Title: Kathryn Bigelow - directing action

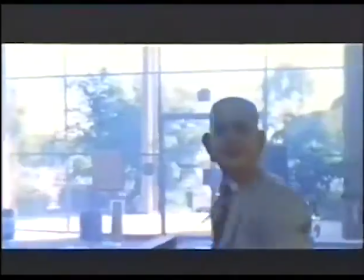[4:13] Time, Mr. Carter! 60! LBJ! We're styling. Oh, Ron!
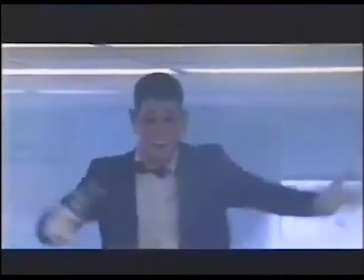[4:19] I got Nancy on the line! Woo! I'm going! Help! 80! Air Force One is waiting, Mr. President!
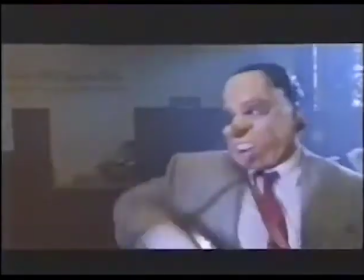[4:25] Let's go, let's go, let's go! Get your hands where I can fucking see them! Thank you.
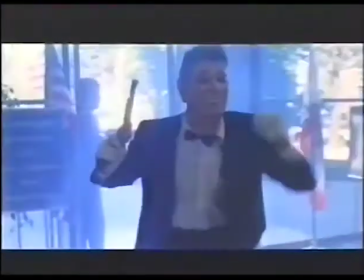[4:30] Thank you very much, ladies and gentlemen, and please, don't forget to vote! I'm not a crook!
It's almost like choreographing a kind of dance in a way. So, you know, these characters have to move in such a way because they're countered by somebody else and, you know, different falls, different roles here. You know, you really, you know, you're, otherwise you're filming chaos, which of course would be nice too.
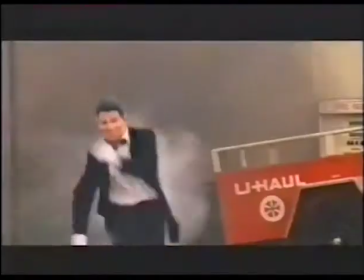[4:55]
Tell me a little bit about the chase sequence, which goes on forever and is completely extraordinary. It was just an extrapolation on
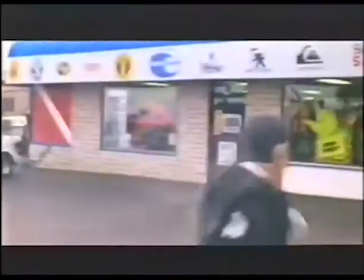[5:01]
on technique, you know, finding its kind of narrow chambers, almost like a maze-like situation, and
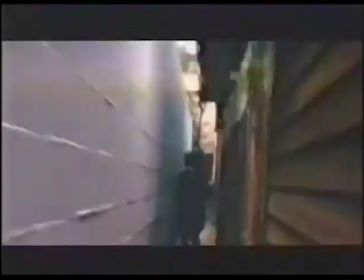[5:09]
wanting it to feel kind of like, you know, truly a maze, and almost like Mr. Toad's Wild Ride.
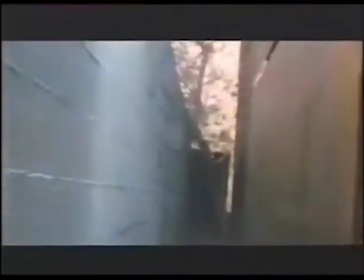[5:14]
You know, every time you go, you know, you turn right, and you know, you're faced with something. You have to turn left, and you know, something.
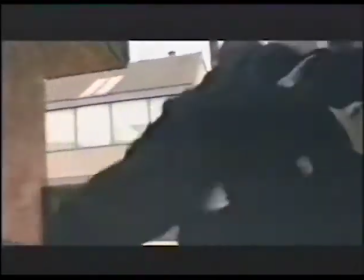[5:19]
You go through, you know, this sort of series of corridors and obstacles,
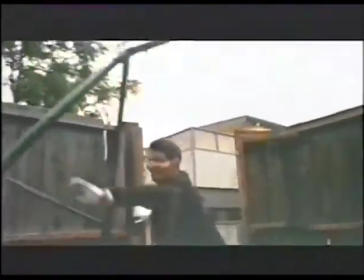[5:23]
and constantly being met by, you know, more and more surprises.
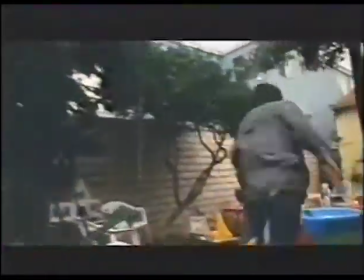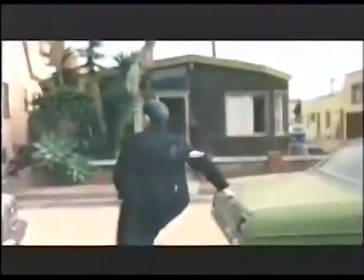[5:37]
It's like a military maneuver. You didn't do second takes. I was on a video remote talking to the cameraman as he was running as fast as my actors, you know, through all these situations. But we kind of choreographed it very carefully with the stunt coordinator and with all the various stunt personalities, and went through it very slowly, walked through the whole thing very slowly, and then got faster and faster and faster.
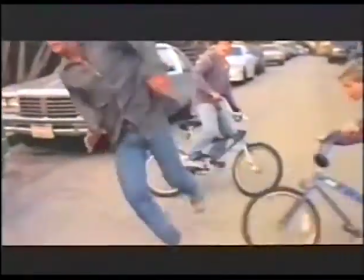[6:03]
Finally, you get more confidence. You know, you can just do it at speed with the truck, with the kids, with the bike, with the girl, with the, you know, the woman with the hose, with the lawnmower, with, you know,
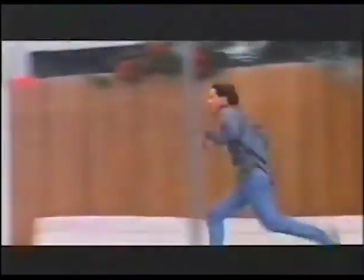[6:11]
the dog, everything.
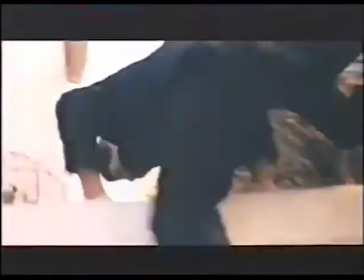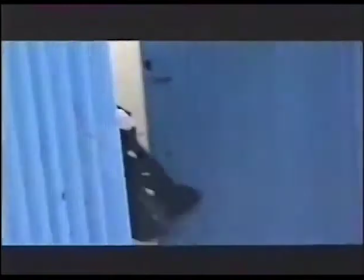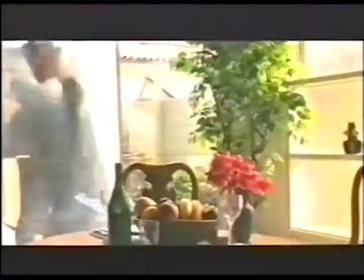A live dog for some of the shots, and a stuffed dog for like the shot where he kicks it, obviously, you know.
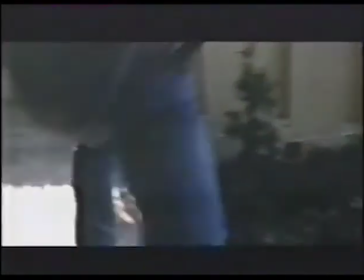[6:51]
So there you have to, you know, all your momentum grinds to a halt, and you have to, you know, do some pieces.
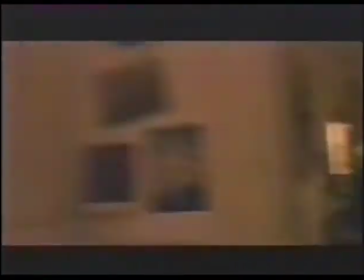[6:55]
But again, you just do them handheld, so they cut in really fluidly, as if,
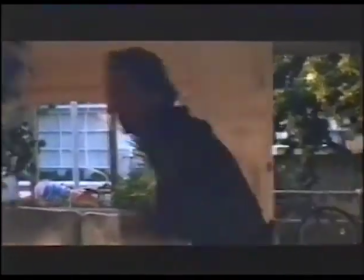[7:00]
you know, the cuts really become invisible, and then you're moving on again with your 18-pound camera.
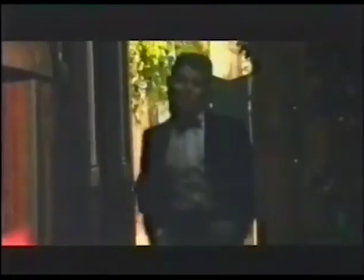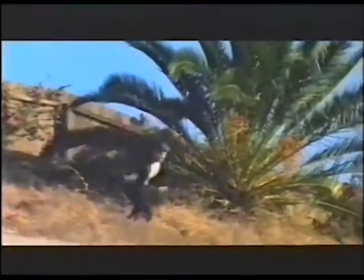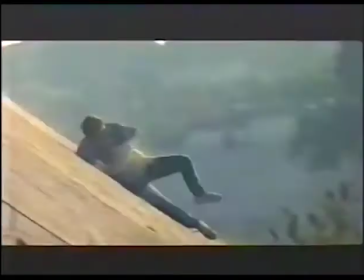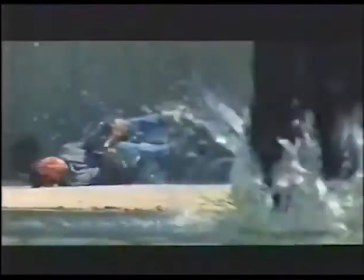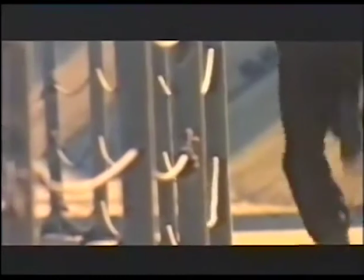[7:32]
More films like this. I don't know. I like the intensity, I like the momentum, but I'm really driven by story and character. So if it's dictated, you know, through story and character, you know, definitely the intensity will not be lacking.